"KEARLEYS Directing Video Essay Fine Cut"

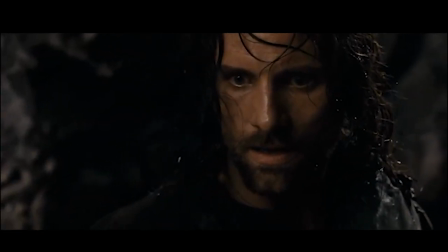This scene is made more emphasized by the fact that the music cuts in over every other sound while everything else fades out. Now let's see how this scene plays out when we take away everything else except for the music.
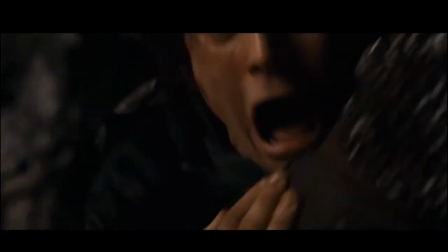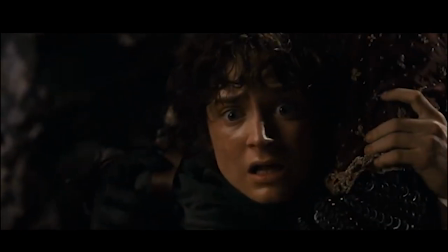Fly, you fools!
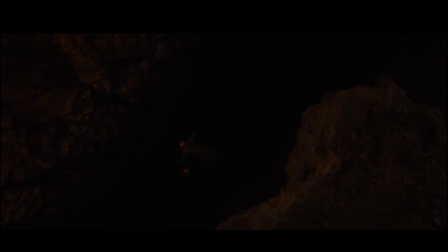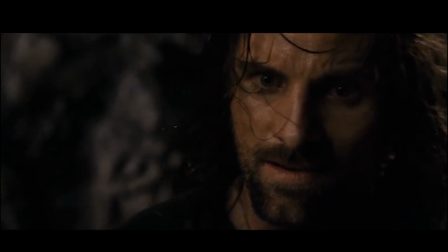Well,
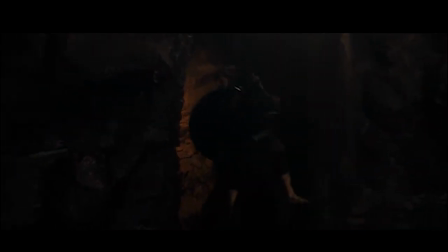it may seem that it doesn't have much of a difference, it can make an impact for the audience when there's less sound design overall in the scene.
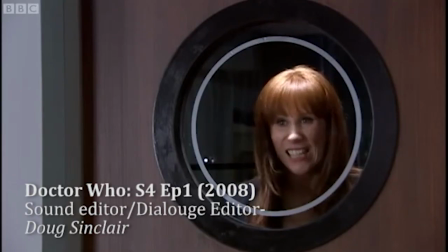The last scene I'm going to show is a scene from Doctor Who, where the two characters talk to each other behind the glass by mimicking what they're saying.
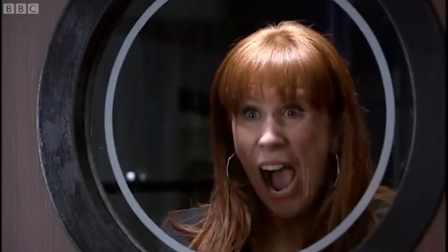This gives a different feeling for the audience, where we're left just to watch their faces and see their silly expressions.
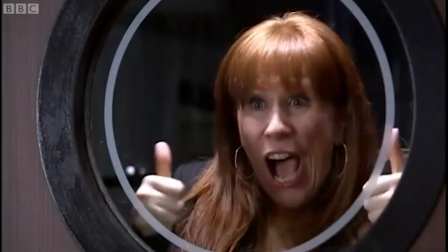This use of silence can be fun in different contexts than just horror or intense cinema.
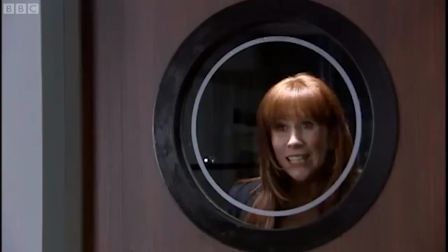Comedy cinema makes for a great use of silent technique like this. Let's watch.
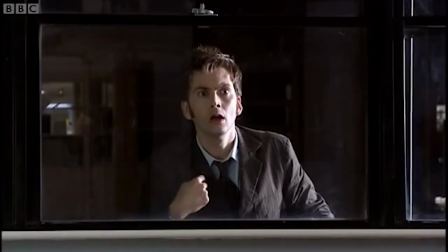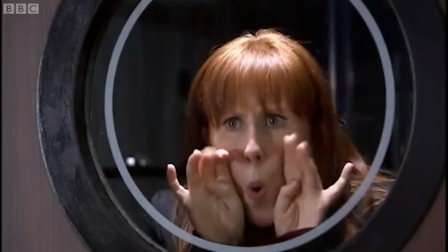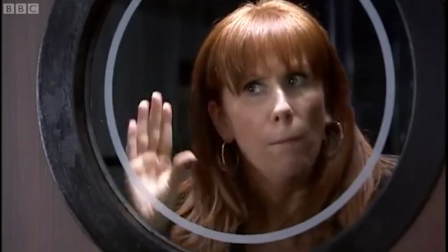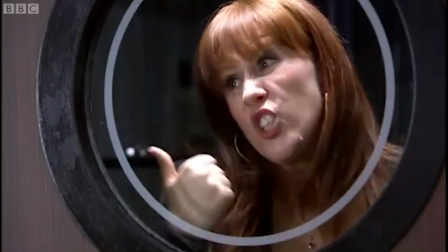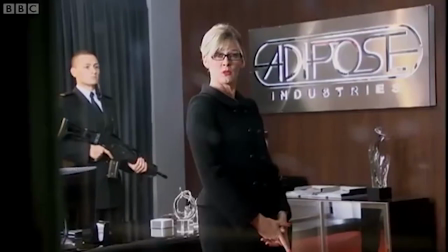We're interrupting you.
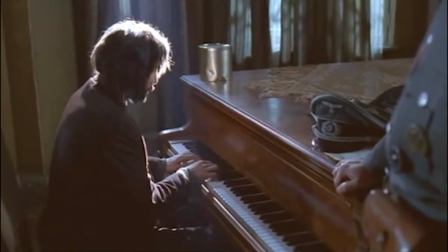Overall, silence in cinema makes for a very big impact when it comes to emotional storytelling.
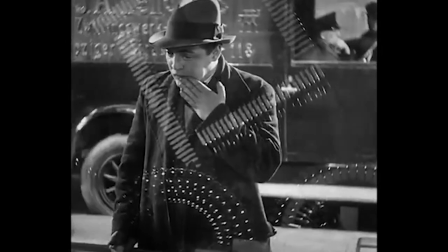Where films used to not have sound at all, the use of less dialogue and less sound effects in modern cinema makes for an intentional,
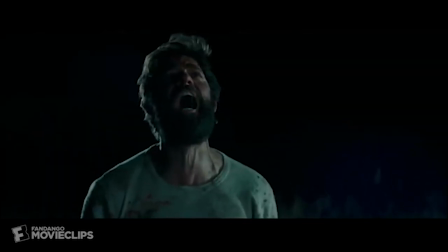emotional feel for the audience. Thank you for listening. I hope this makes you pay attention to the sound a lot more and keep your ears open.